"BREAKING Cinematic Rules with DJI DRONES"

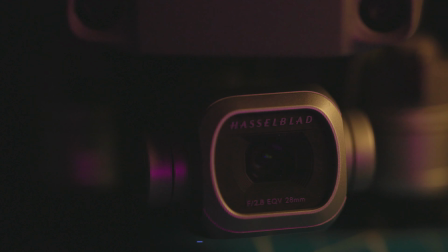In the world of filmmaking and making videos, there's a couple of golden rules that typically we follow to give our audience the best viewing experience. Like the composition rule, the one that we mostly know is a rule of thirds,
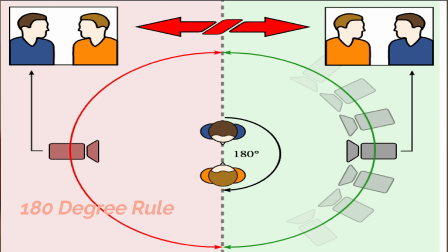the 180-degree rule for whenever you have two characters speaking in a scene, and the one that I'm going to be showing you today,
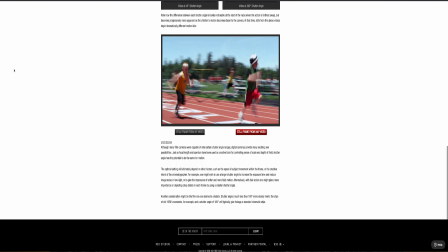the shutter speed rule. That basically states that to have adequate motion blur, you should set the shutter speed double of your frame rate.
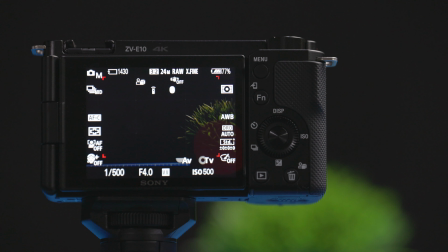So for example, if you're shooting at 24 frames per second, you should set the shutter speed at 1/48th of a second.
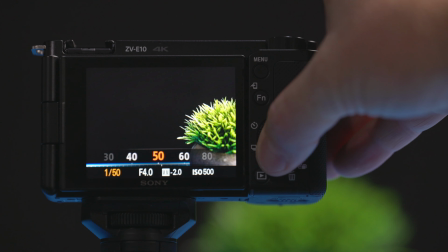So if you're new to filmmaking and you don't know exactly how that looks, let me show you a quick example so you can see what that means.
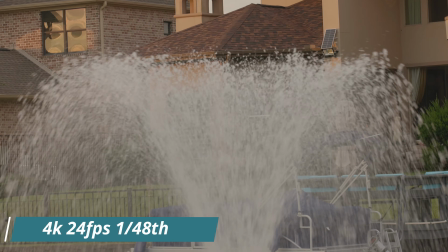Here you can see how the fountain looks when you're using double the shutter speed. So in this case, I'm shooting at 24 frames per second and the shutter speed is at 1/50th of a second.
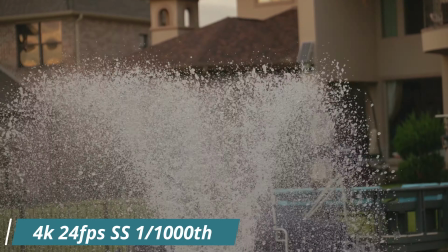And this other example, I'm not following the rule at all, and I just increase the shutter speed to 1/1000th of a second, and you can see how different it looks between the two.
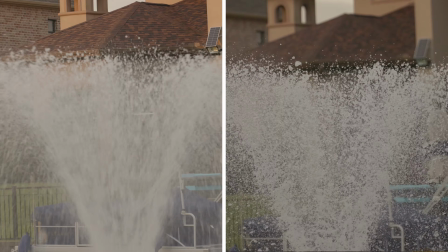One looks normal and the other one looks kind of jittery and choppy. Nothing wrong with that, it's just a look that you want to get in your videos, but that's how it works. So I try to follow this rule most of the time for when I'm shooting with my other cameras, like the Sony, Canon, Nikon.
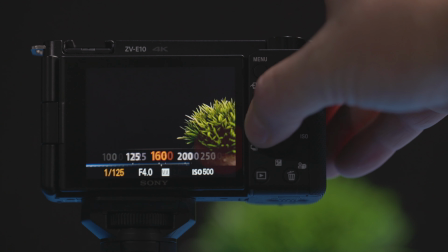However, when it comes to my DJI drones, like the DJI Mavic Air,
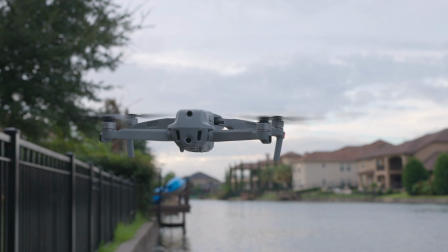or any other drone for that matter that allows me to change the shutter speed, I typically stop following the rule, and personally,
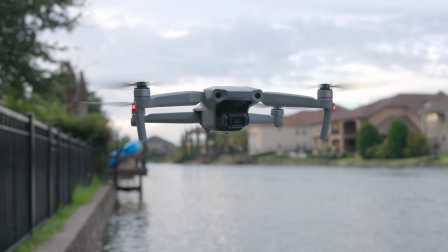I just don't care that much. And here's a couple of reasons why I do that.
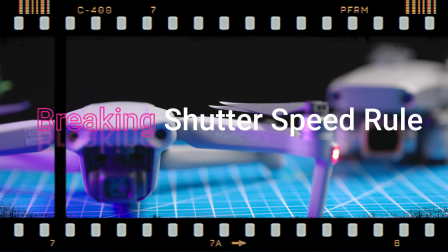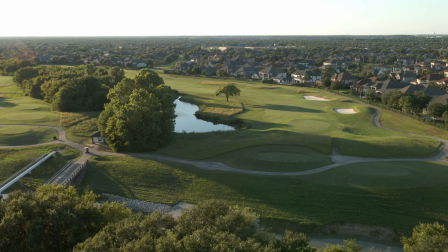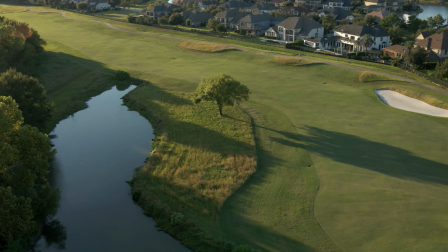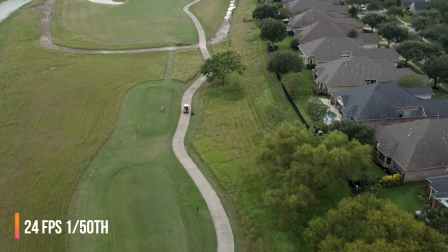Me personally, I just don't see that much of a difference in terms of motion blur on the drone footage for when I'm flying 100 feet up in the air,
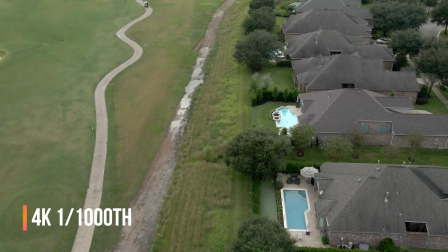just shooting some landscape or just going from point A to point B. And not to mention,
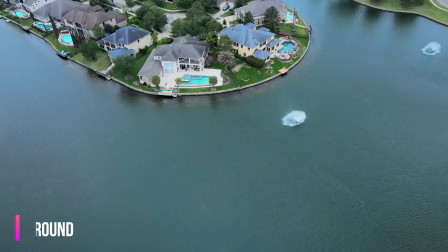when I'm flying even higher at 400 feet, I even see less of a difference in terms of motion blur, to be honest.
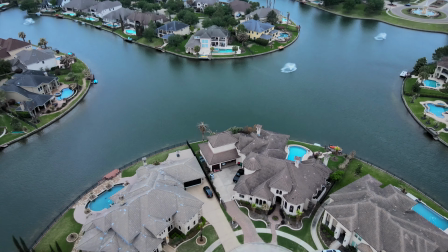I'm gonna be putting some sample footage so you can follow along to what I'm saying.
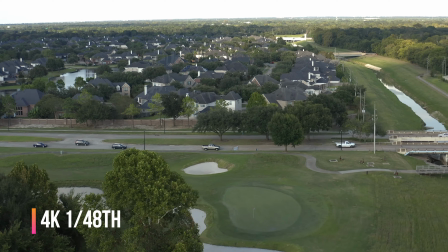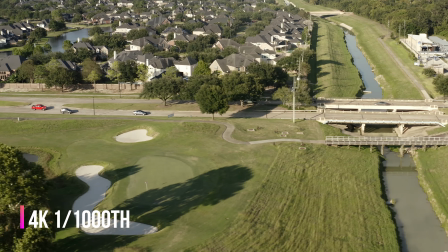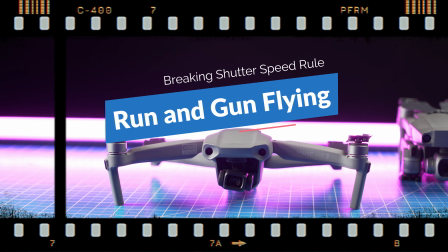Reason number 2, and this one is for run and gun situations, for when I want to get my drone up in the air and fly as soon as possible,
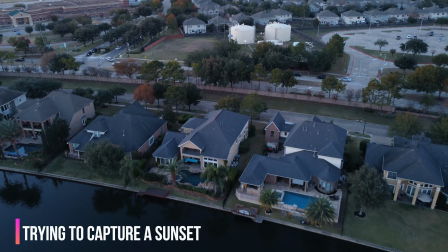it's always a hassle for me to have to remember to bring the ND filters.
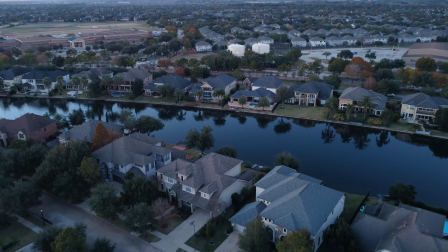And I used to get so stressed out when I didn't bring them because I thought that I couldn't fly if I wasn't following the shutter speed rule.
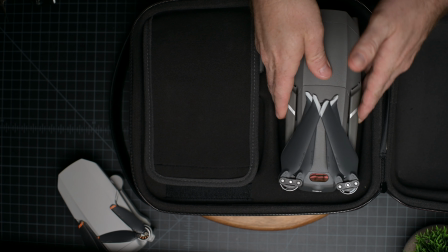So now what I do, I just adjust the shutter speed in a matter of seconds to get the correct exposure.
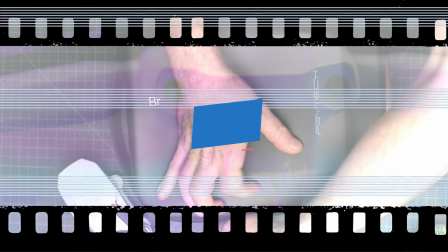And I don't worry about bringing the ND filters anymore. Reason number 3, and this one depends on the quality of ND filters that you're gonna get,
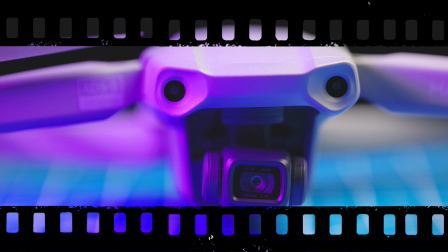you might either see a decrease in image quality and sharpness, or you might even see some vignette or change in the colors,
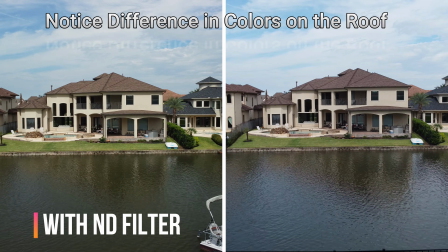depending on the glass that you put in front of the camera. And to me, sometimes that's not even worth it to have to correct that in the editing process.
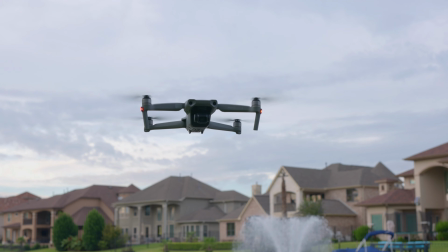So I just rather shoot with nothing but the camera, with no other glass or ND filters in front of it.
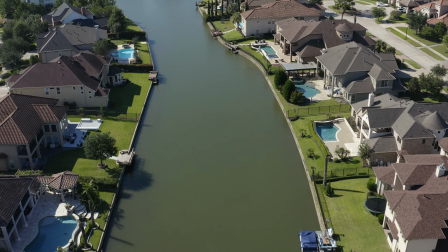This of course doesn't apply if you're doing long exposure photography. In those cases you must have an ND filters, but for taking videos, that's just what I do. Alright, so in conclusion, this video is just for you so you know what I personally do when I shoot video with my DJI Mavic Air or any other drone.
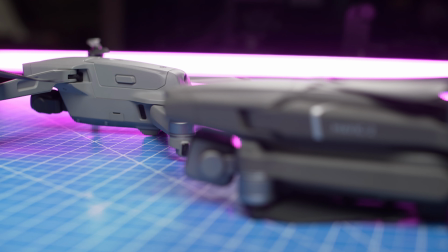I just don't stress myself too much nowadays following the shutter speed rule, unless I know that it's going to make an impact on the final outcome of the video.
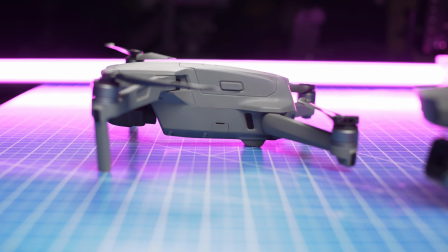I just rather shoot something that is happening very fast than to be technically correct with my camera settings.
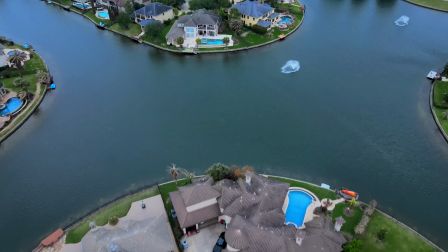I would love to know what you guys think down in the comments below, if you think this is a correct approach or not, or if you do something similar. Please comment down below and let me know. Alright guys, that's it for today. I hope you enjoyed the video. Click the like button if you liked it, and don't forget to subscribe for more camera filmmaking and drone videos. See you in the next one.